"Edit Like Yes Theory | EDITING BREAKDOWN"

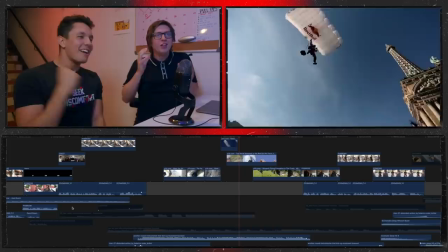[4:10]
You're just really keeping up that pace. It's like, there is not a moment where you guys have a moment to breathe. It's just keep on going. Oh, here it is. This is my favorite cut. This is it.
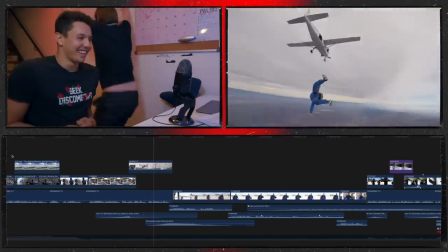[4:20] Sean, I went for my first ever non-panda.
Play it again.
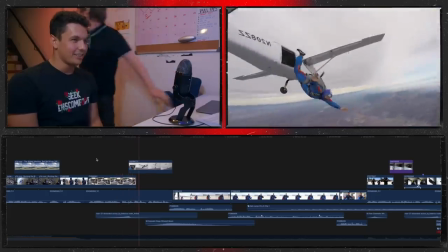[4:24]
No, it's the match cut.
I went for my first ever.
Come on! Oh, yeah. Come on, it's the match cut.
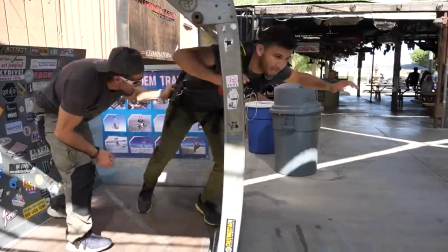[4:30]
To be fair, that was Cam, that wasn't me. I don't know how to describe it except just, ooh. Yeah. Just, ooh. Play it again.
I went for my first ever. Halo jumps are way less common for civilians since it's over double the height of a regular skydive.
The tone has changed again. 4 minutes into the video and the tone has aggressively changed 5 times now?
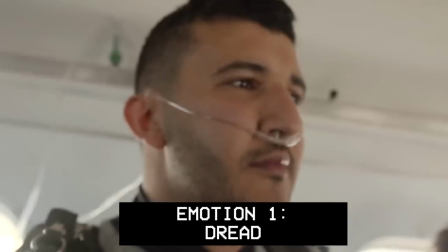[4:50]
There wasn't like one song to... Yeah, and you could have so easily done that. Each of these moments is very specifically thought out on what emotion do I want to represent here?
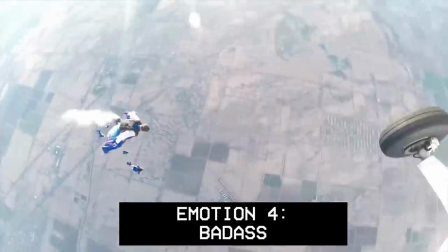[4:58]
How do I make that as engaging and as aggressively presented as possible?
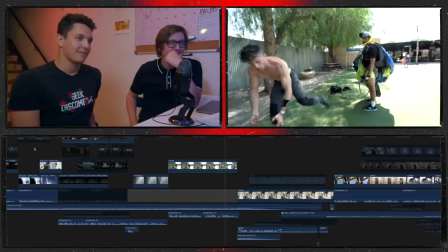[5:03] When I told Sean about this vision, he couldn't help but raise the stakes. He's gonna basically make me into a human missile.
What a great reveal in terms of storytelling there as well. A cheeky way of the showing rather than telling. He could have said, he's going to turn me into human missile, but the fact that he's telling his the friends much more effective way, and also the fact that the music stopped.
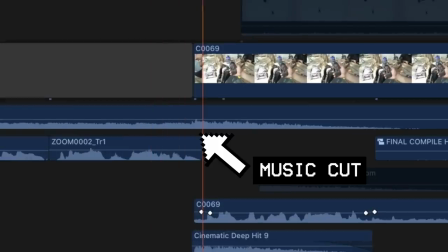[5:20] He couldn't help but raise the stakes. He's going to basically make me into a human missile.
This is really now setting up that next part of the story here, and it was important that you highlighted that.
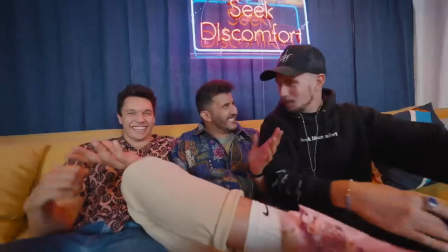[5:29]
We're big on like community and like showing that this is like a group of friends to incorporate him into the journey as well. This isn't just a Mars story. This is the team story. This is the community that you guys are. Everyone is involved in his journey.
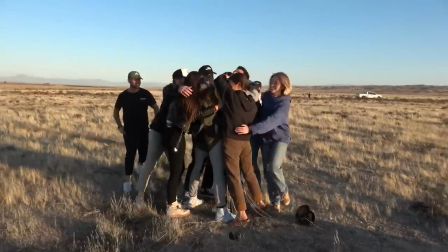[5:40]
Everyone is sharing his emotions, and it really does show the friendship and the camaraderie that you all you guys have.
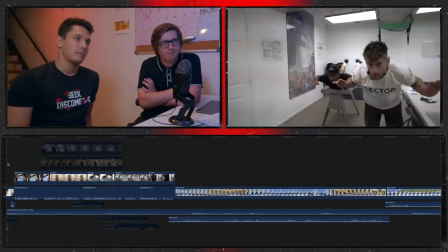[5:45]
One of the pillars of yesterday for sure. Absolutely.
3 days away from my set date to do my Halo, I got into a horrific car crash.
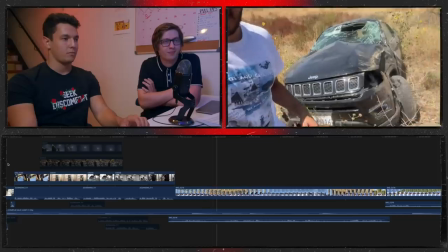[5:52] I was merging lanes and I got hit from behind. I literally can't believe I'm alive.
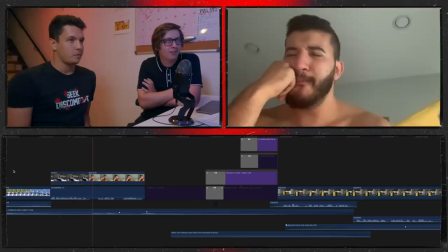[5:58] Miraculously, I survived the accident physically, but psychologically, wow. I'd have a long way to go.
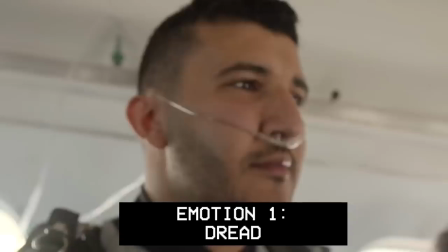[6:03]
There's not really a lot I can say there because it's just truly shocking. We've gone through 6 to 7 different aggressive tone changes.
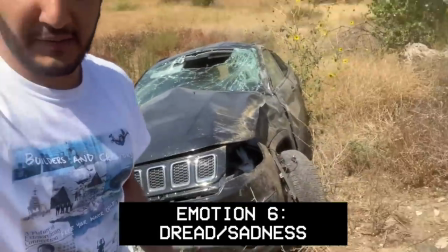[6:11]
What I really like about here is this is a very similar tone change to how the video started.
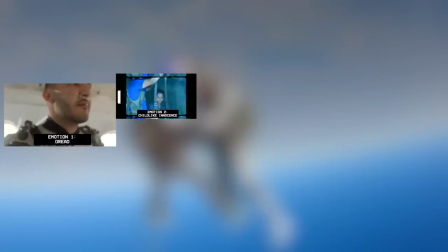[6:16]
So what you've actually done is you've bookended everything. Right at the end of it, again, it's sandwiched with another dreadful and deep, sad moment.
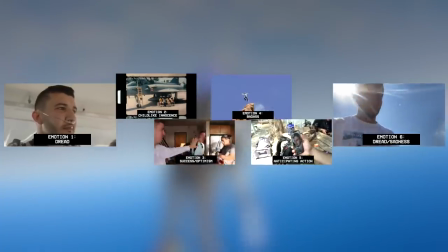[6:23]
This story is now at a very dark place because of it. All of this is still the intro. Yeah. We're 5 minutes in and we have had this phenomenal story.
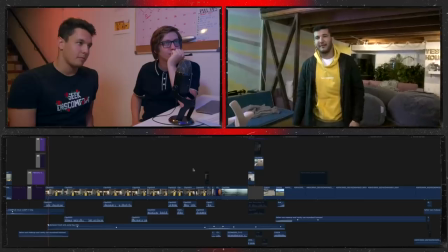[6:33]
I'm pretty sure half the audiences have already been crying their eyes out.
It has been 5 months since my accident and today is the first day I
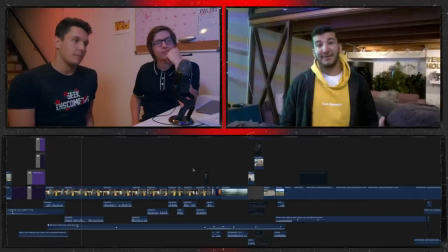[6:40] go back. I'm experiencing a very new feeling.
You can see how reserved he is.
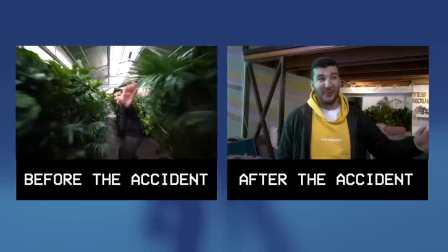[6:45]
He's not being a presenter, he's being him. It's really interesting, I love this. And now the big question is, what is Amar's relationship with skydiving?
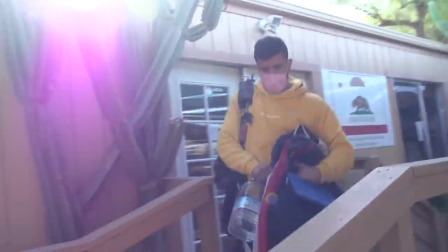[6:53]
Is he still capable of doing this? Or has his joy of this now been destroyed because of that? How did you think you wanted to represent that emotion? Slowing it down a lot. Been 5 minutes of adrenaline of like, da-da-da-da-da-da. Now the story starts, like, settle in. It's going to take a while to get back up there.
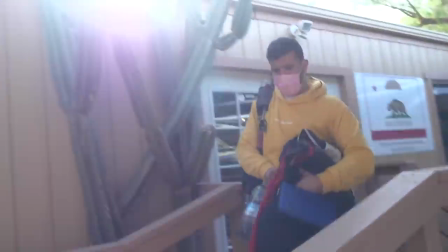[7:09]
Yes, really emphasizes the anxiety that Amar is having, makes us feel the same emotion that he's feeling. And it's really, really expressed in this next sequence.
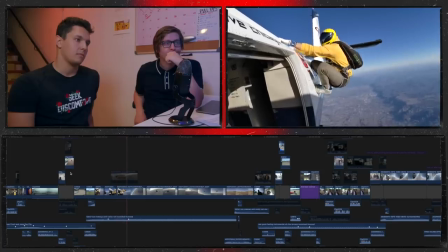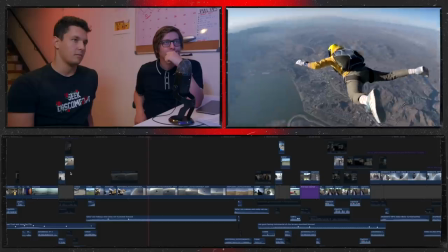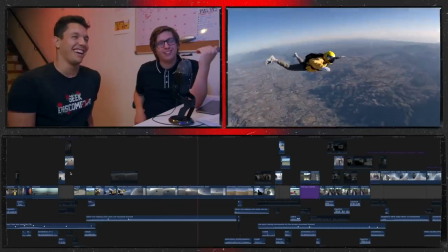[7:29]
You've made skydiving awful. As in, I feel really nervous because of this music choice.
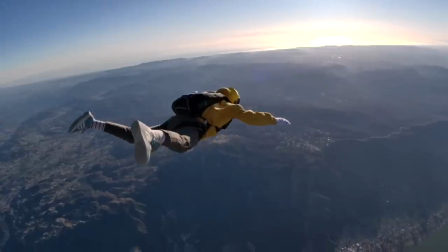[7:36]
And the fact that you don't even hear anything. We don't hear the world. We don't hear the wind. We don't hear the plane.
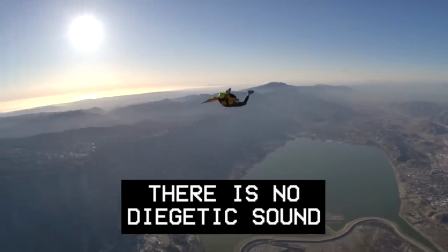[7:41]
We don't hear any of this. We only hear this overwhelming, anxiety-inducing music. This also shows and represents Amar's relationship where he's so much anxious, he's so in his own mind, he's not even able to process reality outside of it.
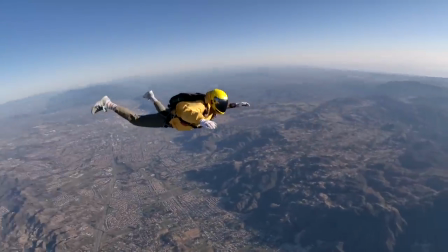[7:54]
He can't hear out the outside world because he's in his head right now as well. That's represented by the lack of sound. That was very conscious. We wanted to like keep it long, really draw it out like this is something that's hard to do, and that you have to like overcome that internal fear they had. Consciously or unconsciously, the choice that you made with sound helps develop Amar's relationship with his skydiving. That's definitely what we're going to look into next, like overall.